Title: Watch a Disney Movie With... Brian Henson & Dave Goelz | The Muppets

When the rats suddenly broke the reality of the film completely and are suddenly in hula skirts and stuff and saying it's a heatwave, that we debated that joke over and over. And we said, you know, this joke is probably going too far. It just isn't Dickens. It's just sort of goofy. and then it worked so well that when we went to do Muppet Treasure Island we decided to let the rats just literally play their own storyline completely that had nothing to do with the movie that was contemporary even though the rest of the movie was period because we realized that really the audience was happy to accept the rats doing anything
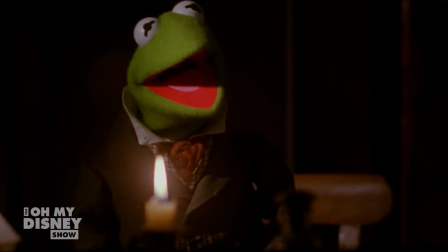282s
There's magic in the air this evening So here's where Kermit blows the candle out and everybody always talks about How'd you get Kermit to blow out that candle? And honestly, I'm pretty sure we just had a tube on the other side of his head. Yeah, probably. We just blew through the tube. It was actually very, very old school.
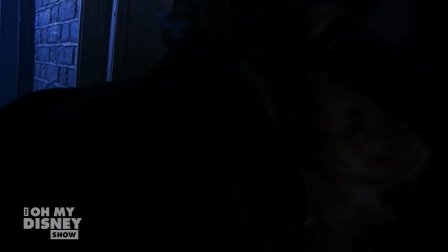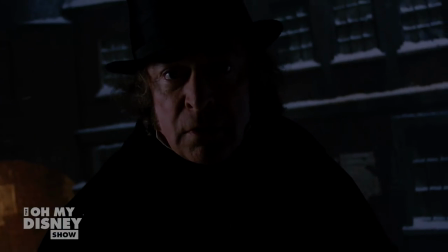308s
I didn't realize it was going to be quite this scary, this doorknob. I mean, it's always really frightening in every version of the movie,
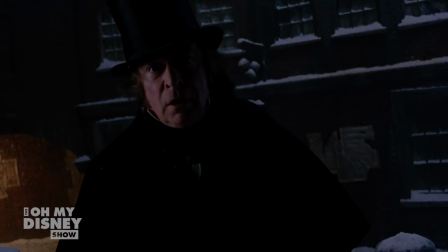316s
but I thought we'd done it in a funny way when it turns into Statler and says Scrooge. but I think the morphing bothered young kids.
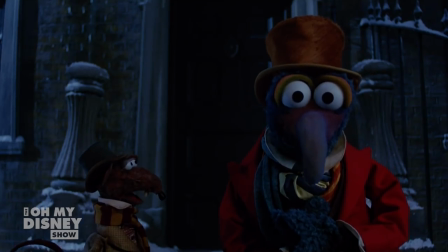327s
Young kids were still very scared by it.
Whoa, that's scary stuff. Hey, should we be worried about the kids in the audience? No, it's all right, this is culture.
Again, we knew it was potentially very scary, the ghost sequence,
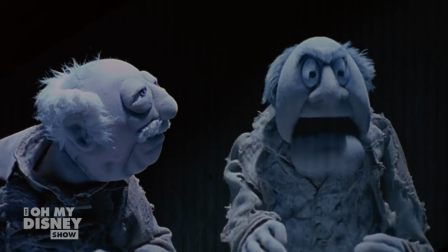340s
and we were trying to really lighten it by bringing Statler and Waldorf in, and we actually shot it in a super old-school way.
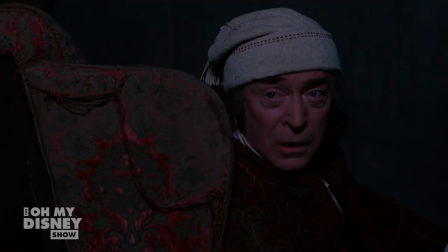348s
We shot it in the oldest way that ghosts have been done, where we shot the characters on black and then went and shot the shots, same film, rewound the film, and then shot the film again on the sets to make the Ghost Trains part.
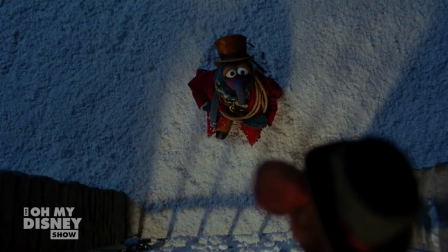364s
There's a great little scene when they go over the, here it is. So there's this scene where Gonzo has to get Rizzo over the fence.
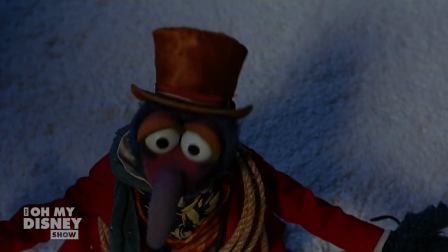372s
This is one of those that we just made up, because this has nothing to do with Dickens. We wrote it when we were storyboarding, because I need a little scene to get him around back.
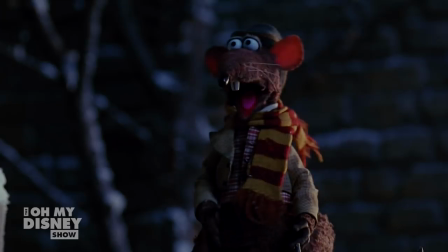379s
And then we came up with this simple little joke that Rizzo's climbed all the way up the fence and he's jumped down.
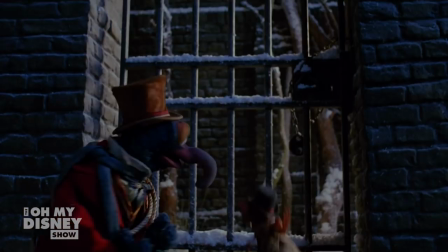385s
He thinks he's going to die. And then Rizzo just walks back through the bars because he could have walked right through her in the very beginning. It's just a simple, silly little scene.
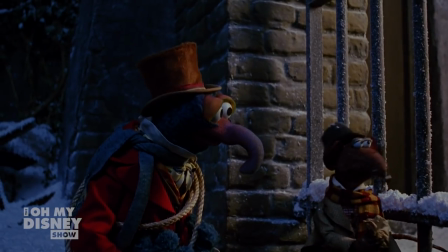397s You can fit through those bars? Yeah. You are such an idiot.
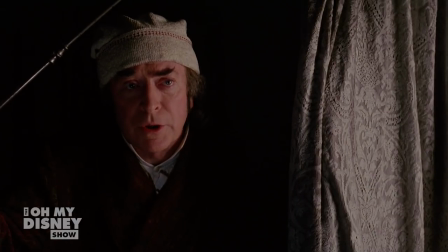406s
I knew that I wanted the Ghost of Christmas Past to have her hair and her dress sort of flowing. I started looking into doing rods in fluid, but that's how we shot her.
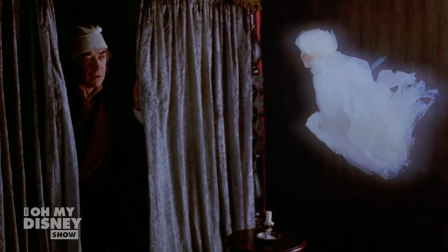420s
We shot her in a water tank. Every one of her shots are in a water tank, and she's worked with clear plastic rods.
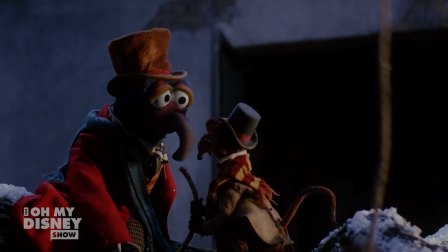428s What are we doing? Nothing. What? Just hold on. What?
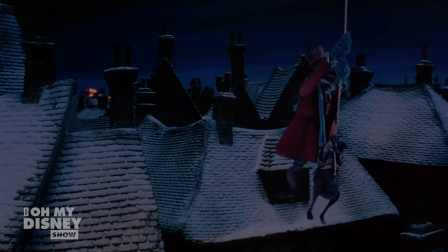433s
Yeah, Michael was on wires, and he's holding nothing, because obviously the Ghost of Christmas Pass was shot in a water tank. So Michael's holding on to nothing, and then we put the ghost. It was, you know, some fancy compositing for the time.
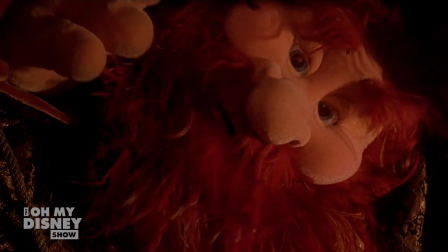449s My mind is filled with the here and now, and the now is Christmas.
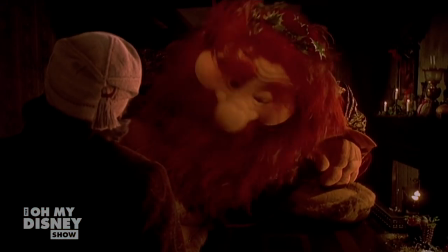458s I don't believe I've ever met anybody like you before, sir.
Ghosts of Christmas Present is, I think, really notable here because it was a fairly large costume. It was made to look larger in the beginning of this scene, and then he shrunk down to the size that he actually is.
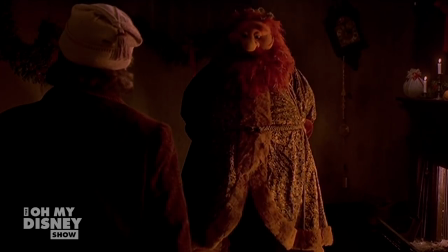473s
But it was Don Austin inside a costume and Jerry Nelson doing the character, the voice, and the radio-controlled facial expressions. And the character is just so warm and so convincing. It was a real measure of the chemistry that Don and Jerry had and the genius of both of them, and the way it was shot, too.